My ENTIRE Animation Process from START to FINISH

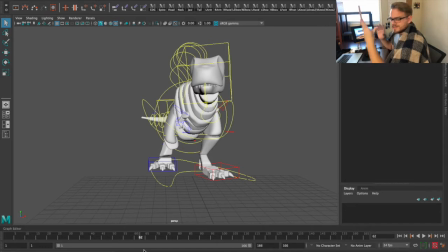1550s
Right now, we're just trying to get some stuff on here. So let's go and do it. It's always important to stay hydrated as well.
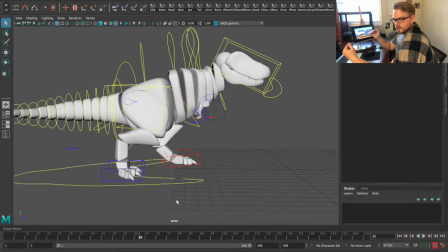1559s
With the step, you have your contact, your down, passing, up, and contact.
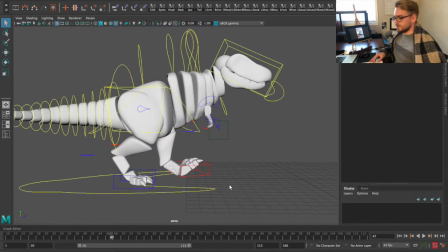1566s
That's the breakdown of the step. Really good recommendation here for you is the Animator Survival Kit. Really friggin' awesome. It's got a lot of, like, well, it says right here, a manual of methods, principles, and formulas.
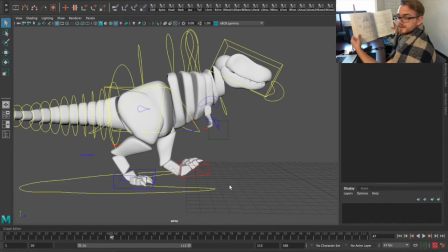1582s
So it has a really great breakdown of a walk cycle. Contact, down, pass, up, and contact. But it's also got like so many run cycles and friggin' jumps,
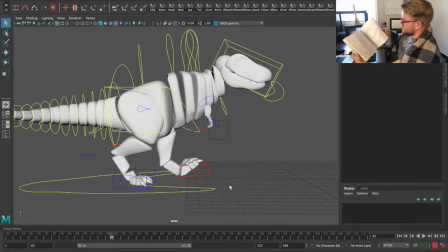1596s
face animations, anticipations, arms, stuff. Literally everything you're gonna need for animation. All right here. Really great tool. I highly recommend it. But anyway, let's walk through a walk cycle. Alrighty, so we see right here that, well, he's in a contact.
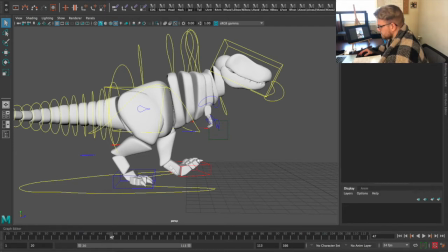1616s
Now with a contact, the heel's on the ground, right? Yep. And this one, it's a little bit on the ball, right? So we've got the ball raised a little bit because without any of this, it would look like that. Let's undo that. Okay, so we've got that. Well, he doesn't need any bank.
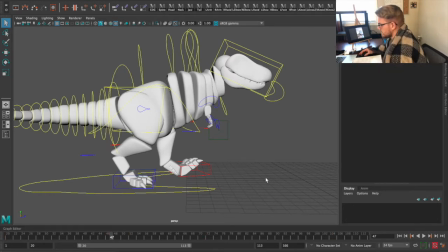1634s
I don't know why that's there. Okay, but boom, we got that. He's in contact.
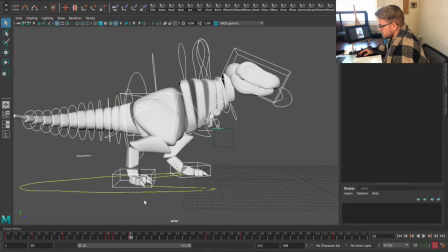1639s
Now, we go forward a little bit, we'll see that now he's in a down, right? This foot is on the ground, zero stuff in the RFL. And then this one, he's got ball and a little bit of toe. Now the next one is a passing pose.
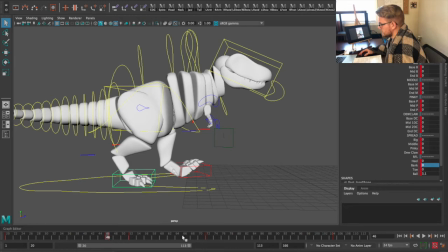1653s
Alright, so he's in one contact on 46, he's in another contact on 72,
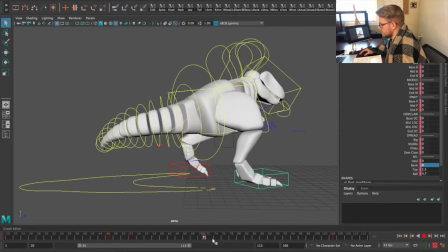1658s
so he's got this whole big time frame of time to take his step.
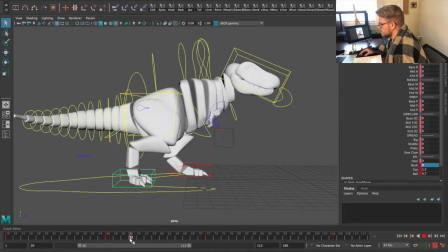1663s
So we have his down pose here on 52, and this is going to be our passing pose, right?
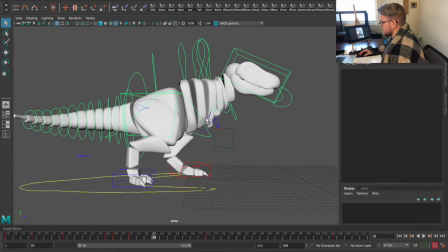1667s
So in a passing pose, the hips, the cog, I should say, the cog is going to come up, and it's going to come forward, right?
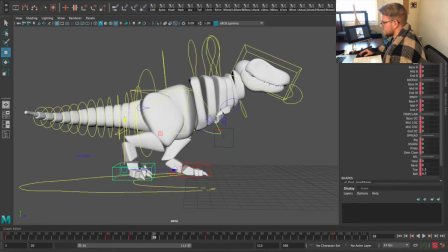1676s
Now, the passing pose is called passing because this leg is just going to be passing this one. They're going to be pretty lined up, not exactly, but, you know, pretty close to each other anyway.
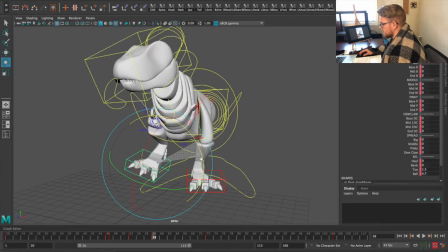1688s
We can angle that. Now, it's important that with a passing,
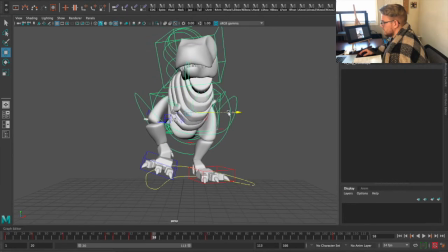1692s
we bring his center of gravity over his other leg because he's like shifting his weight, you know? So we're going to bring this leg out a little bit to account for that.
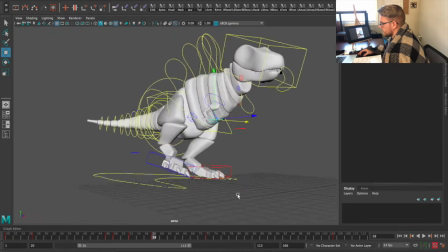1706s
And like I said, we're not trying to get like our final position for all of these controls and geometry.
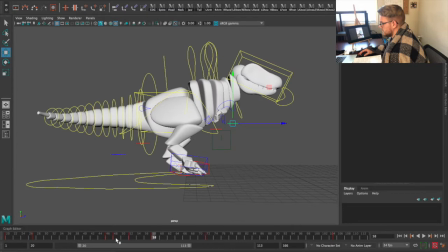1711s
We're just trying to get a basic idea. Okay, so we've got our hips, right?
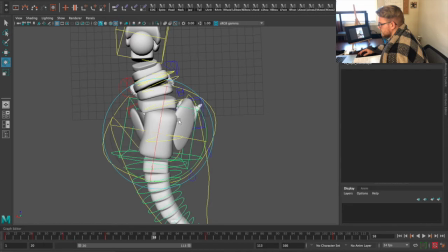1717s
And they need to be more or less like this. Right now they're like this. See the yellow line right here? We need to turn that so it's looking like this because he's going to be stretching his right hip
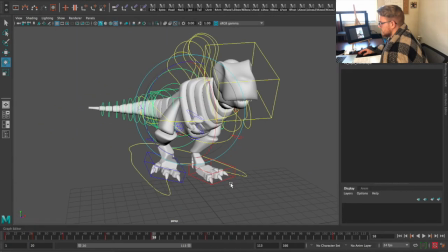1734s
joint area forward so that he can move his leg forward, right? See, I don't want this leg to get too far in front.
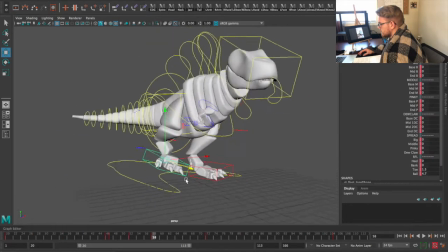1741s
Matter of fact, I want to hold it back a little bit. There we go. See, it kind of feels like he's pushing off.
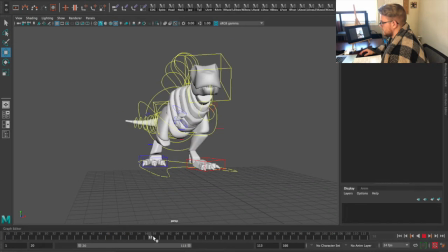1747s
See that? Oh yeah. Get it, dinosaur. Kind of feel the push right there.
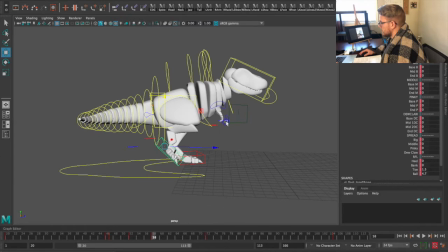1752s
Boom. You see, like, kind of hard to find where my knee joint is in all this blue, but I still want to keep this view on it. That's why it's important to have quick select keys. Alright, now let's give it a look-see.
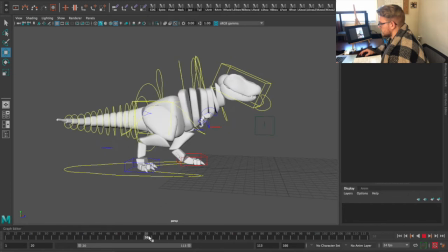1768s
Boom. He's just lifting off. That foot is going to pass.
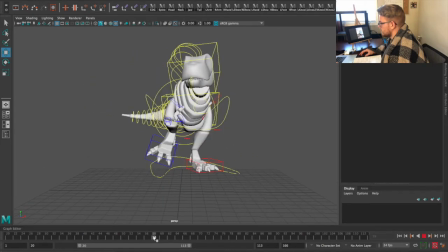1772s
And we can see that his weight shift is going a bit more to our right, his left, to account for, you know, this being his one position, his one, you know, connection to the ground, pretty much. Because it's important to remain within balance. That is a pretty good passing.
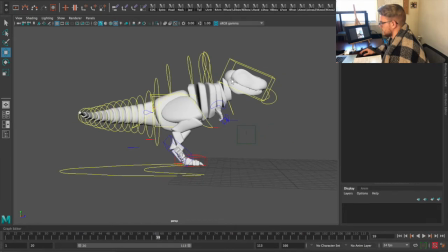1793s
It's not perfect, and again, I'm only focused on all of this. I'm not even paying attention to his torso or his tail or anything right now.